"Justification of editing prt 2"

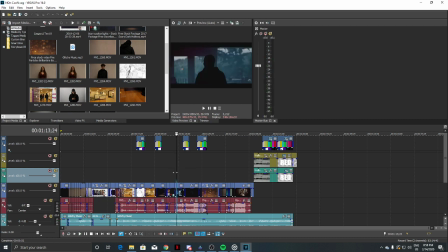[3:54]
But here we have, if I can get back to the start of this bit, here we have it fade in, and then we have 3 shots of a man in a house
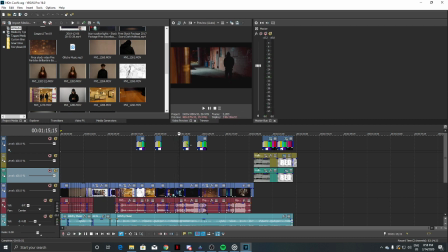[4:08]
with a crowbar all cut together quite quickly, making it a lot more jarring to see that happen. We then go to the same person outside in a hooded jacket,
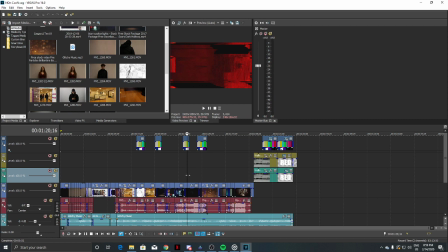[4:24]
and then glitch out, and then go to someone reaching for help here, and someone with a red filter over them. Or in the meantime, having the glitch effect over the top of it to
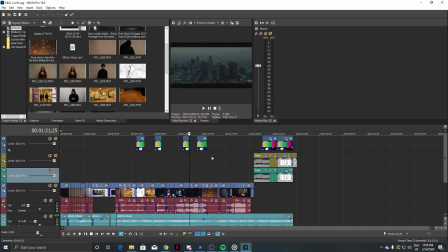[4:42]
make it so it seems like you already know that the murderer that has been symbolized through the glitch effect in the trailer earlier has something to do with this girl and the person reaching for help. We then go to a landscaping shot.
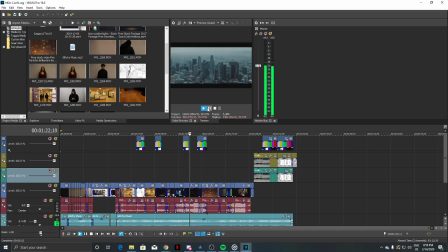[4:58]
I use this to show the audience where the actual movie was taking place, because that wasn't very clear. But then we go to this shot here of a gunshot and then a quick cut to a body on the floor.
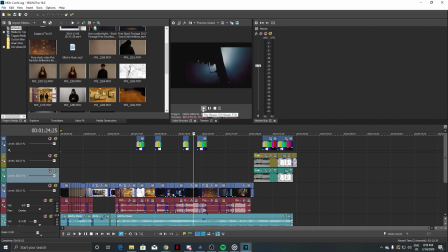[5:15]
Obviously, these two shots were not taken together in the same environment because of the dark background on the gun and then the body, but due to the 12A restriction, I've made sure that nothing actually violent like a murder is being shown here, otherwise that would go against the 12A rules.
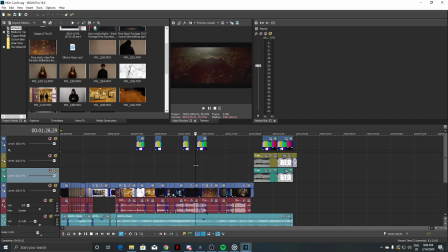[5:34]
But if it's just alluring to violence, I'm fairly sure that would get me past that little restriction there. But another reason why I used these shots so quickly together like that was it brings more emphasis to the actual shot there,
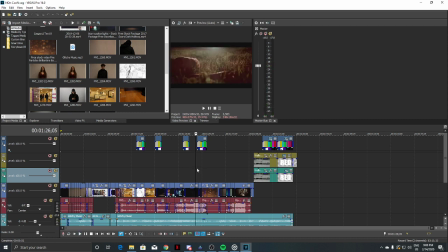[5:51]
and then more emphasis to the body because they're in different locations. Then this time when it goes to the murder scene, I've used the glitch effect because that brings more
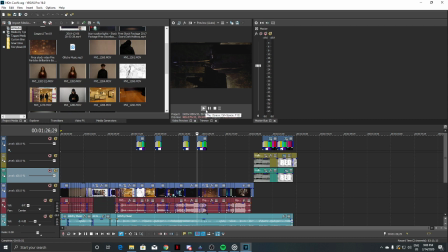[6:05]
fear and also more knowing to the trailer, as you now know more that this is the killer's work. He has done this murder. And then it cuts to the hooded person that we saw earlier running away,
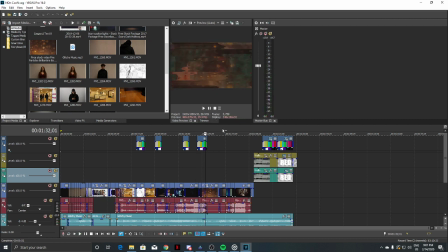[6:24]
and then a convict like we saw earlier on in the trailer. I think it was back here, the same convict person then running away here. Was it? No.
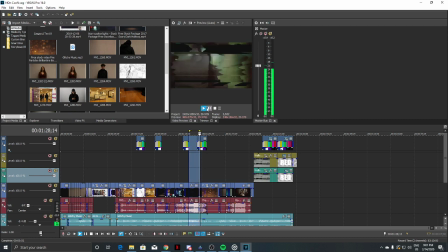[6:46]
Here. The same convict running away here, and then the same one from the start of the trailer. I then used a wildfire effect here, because the music starts to die down, as you'll hear.
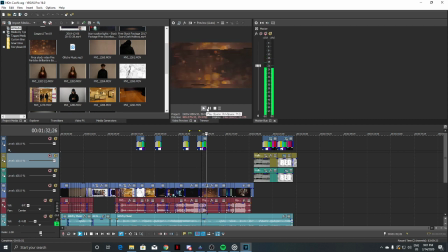[7:02]
So I used this to symbolise, like anarchy when he's running away. But then while the music's died down and everything, I wanted to build up like a nice relaxed feeling of just the fire, to then when it cuts back in and gets a bit more intense, you can
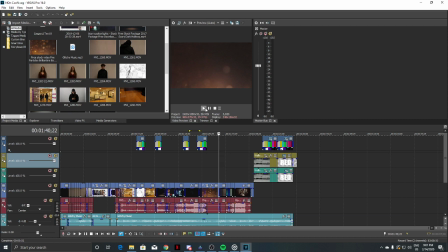[7:21]
worry while watching the trailer of what you might see or might be allured to next. But then go to a couple different shots of people just reacting in bad ways to things,
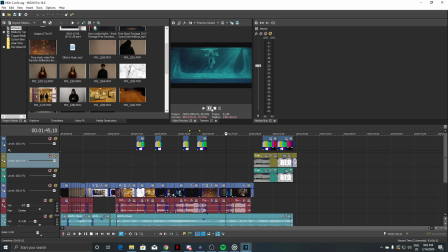[7:36]
which I use to symbolise the effect that the murders have been having on people around when, they've happened. And this is introducing possible main characters to the story.
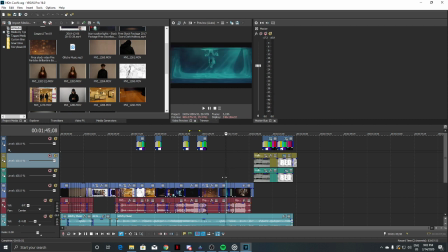[7:55]
Here we have a couple shots of someone falling into a pool there, mixed with the hand reaching up again from the earlier shot, to symbolise it is the same person. Here it is. So that's the same shot there.
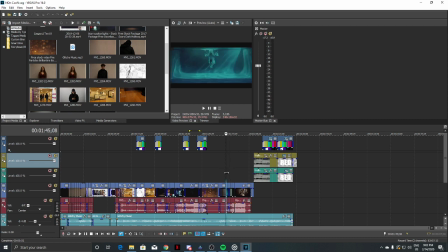[8:13]
And that's to symbolise that it's the same person. So this person falling into the pool is the person that was being referenced earlier. I've then used a couple shots to just put a break in between.
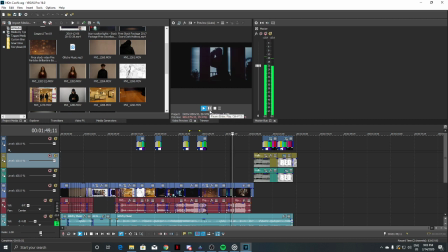[8:29]
We have this one of someone else's, of the murderer preparing to do something again, and then obviously we have the murderer wearing his mask again, so you can identify it as him, of him breaking into a house.
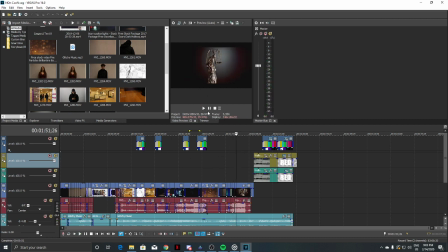[8:49]
And then we go to the Law and Justice statue to show that it is about crime and it's about a criminal and it's a murder mystery film. And it goes on this one, then it uses a close-up there, and I used a quite
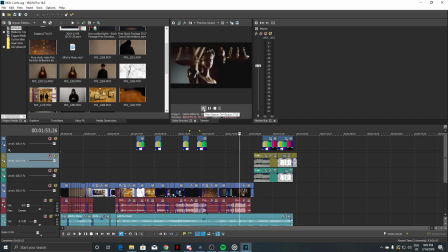[9:05]
jagged cut here so that you could see it happen more clearly. We then use that clip there to show that he has been caught, which kind of spoils a bit of the movie,
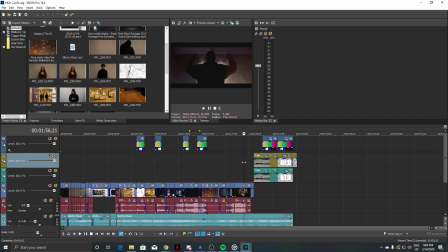[9:24]
but then it also could mean that he has been caught, but he has a way to get out, because in the next shot we show someone running away and then just the eye here.
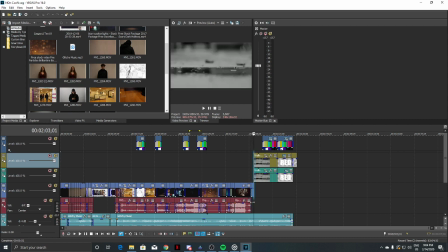[9:39]
And here I intentionally used an empty space scene because I feel like it adds more to the level of
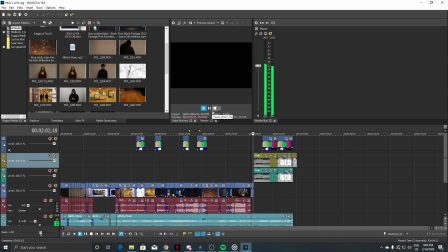[9:48]
mystery and creepiness if it's just black for a couple seconds before the next shot, which is obviously of someone walking away, and while they're walking away you can hear the same footsteps
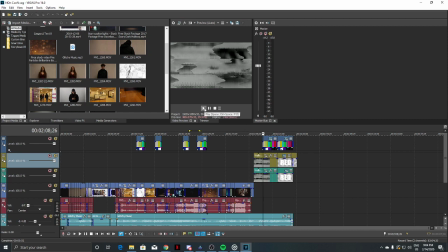[10:01]
that you had in the last ending in the background as they're walking away, and then it glitches out as he's like finishes walking away, and then it does a quick cut instead of like a smooth transition.
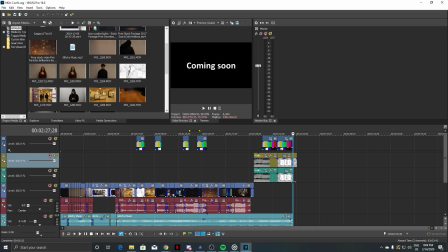[10:15]
It just does a quick cut to the movie name, and then everything else I've talked about in the first video.